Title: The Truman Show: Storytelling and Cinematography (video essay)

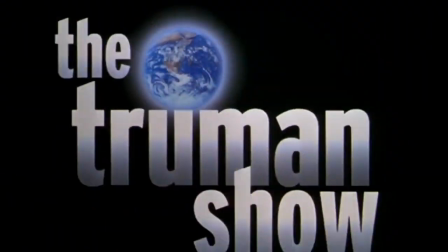0:12 The cinematography in The Truman Show has always interested me because many of its shots are diegetic.
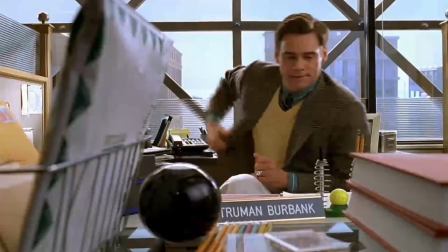0:20 Diegetic cinematography happens when the camera is part of the character's world, and I believe it is excellently used in The Truman Show to immerse the audience.
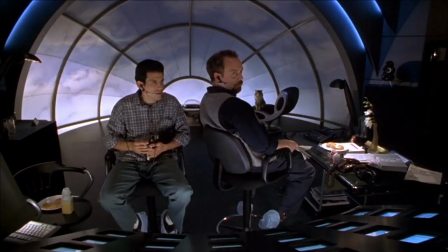0:29 The Truman Show follows a man named Truman Burbank who is unknowingly living his life in a completely staged reality show,
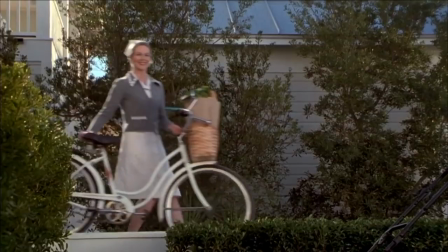0:36 where even his closest friends and family members are actors. As Truman uncovers the truth, he decides to escape.
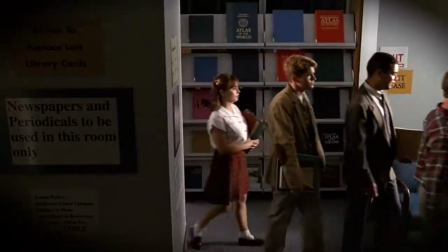0:43 The cinematography enhances the storytelling in The Truman Show by creating this sense of surveillance.
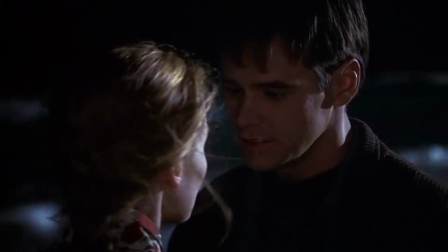0:49 We are intruding on intimate and emotional scenes in Truman's life.
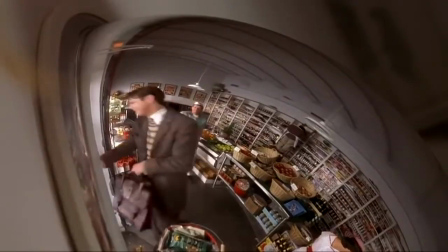0:55 Reflections are also used to create this idea that we are spying on Truman. Without the diegetic cinematography, this effect wouldn't have been created,
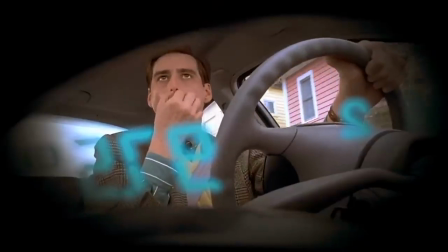1:03 or at least would not have been as impactful, as it gives a sense of entrapment and the lack of freedom for Truman.
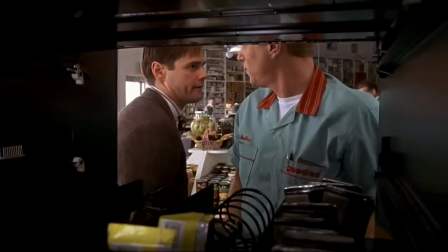1:10 The diegetic cinematography is shown using different techniques throughout the film.
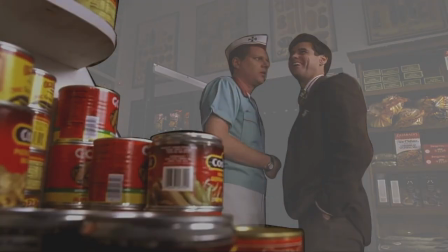1:15 By filling the foreground of the shot, not only does this create depth and make the frame more interesting, but it also shows how the cameras are hidden in Truman's world.
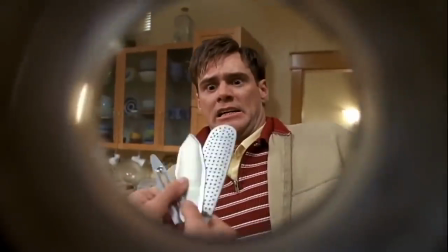1:24 Another way this technique is achieved is through iris shots and fisheye lenses.
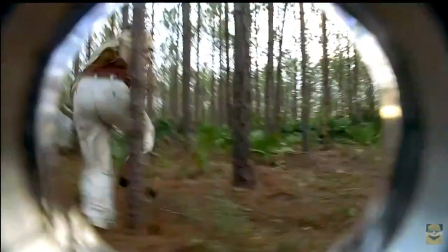1:29 This is an obvious way to show the camera within the world and reminds the audience of Truman's situation by linking the camera work to the storytelling,
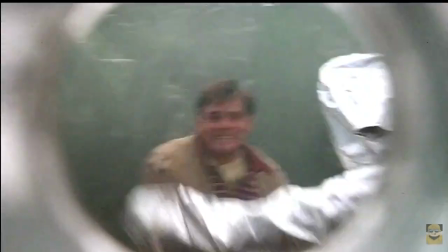1:38 something that a more conventional shot may not have been able to achieve. Camera movement is used to follow Truman as he goes about his day-to-day life.
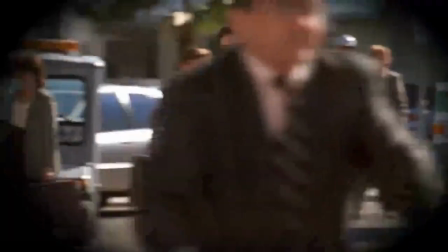1:46 This is effective as it shows how the world follows Truman wherever he goes.
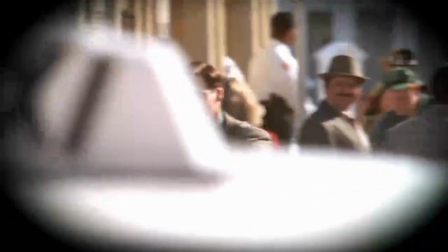1:50 These long moving shots give the impression that we are following Truman and create an eerie atmosphere,
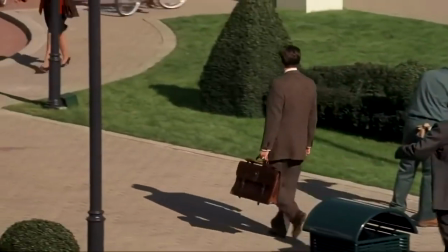1:56 especially once Truman discovers the truth about the world that he lives in.
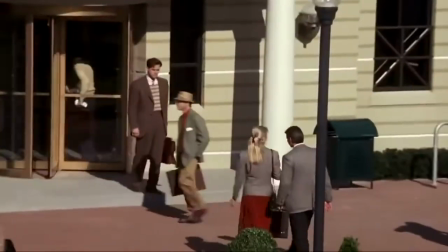2:00 Zooms are also used throughout the film to emphasize that Truman's life is a reality show.
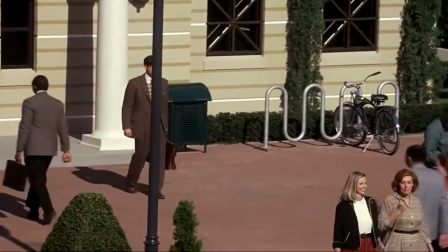2:06 His life is controlled, but he is very much real and can be unpredictable, as we see in the film.
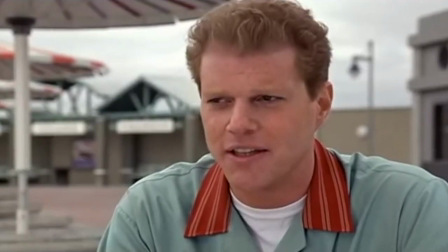2:12 It's all true. It's all real. Nothing here is fake. Nothing you see on this show is fake.
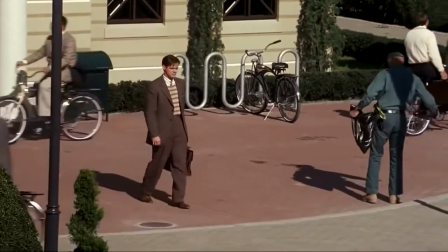2:18 It's merely controlled.
The use of zooms not only remind the viewers of the hidden cameras, but also that Truman himself isn't scripted.
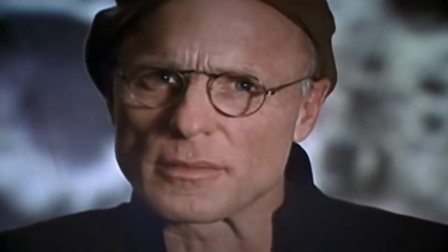2:27 There's nothing fake about Truman himself. No scripts, no cue cards.
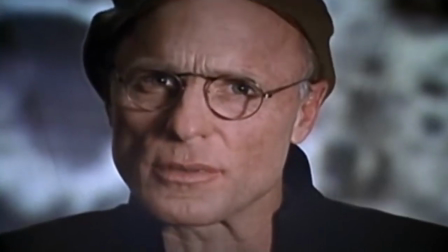2:34 It isn't always Shakespeare, but it's genuine. It's a life.
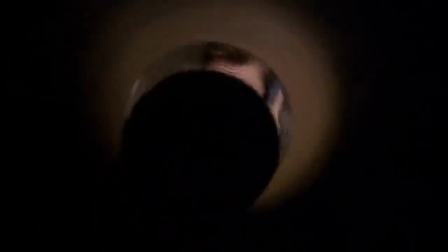2:40 Yes, everyone around him is acting, and everything they do is planned, but the zooms help to show that this is Truman's real life.
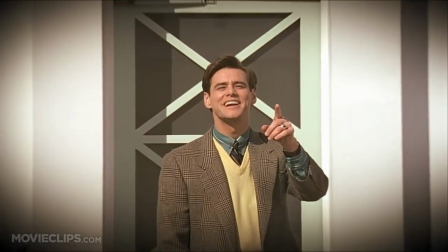2:47 Oh, and in case I don't see you, good afternoon, good evening, and good night.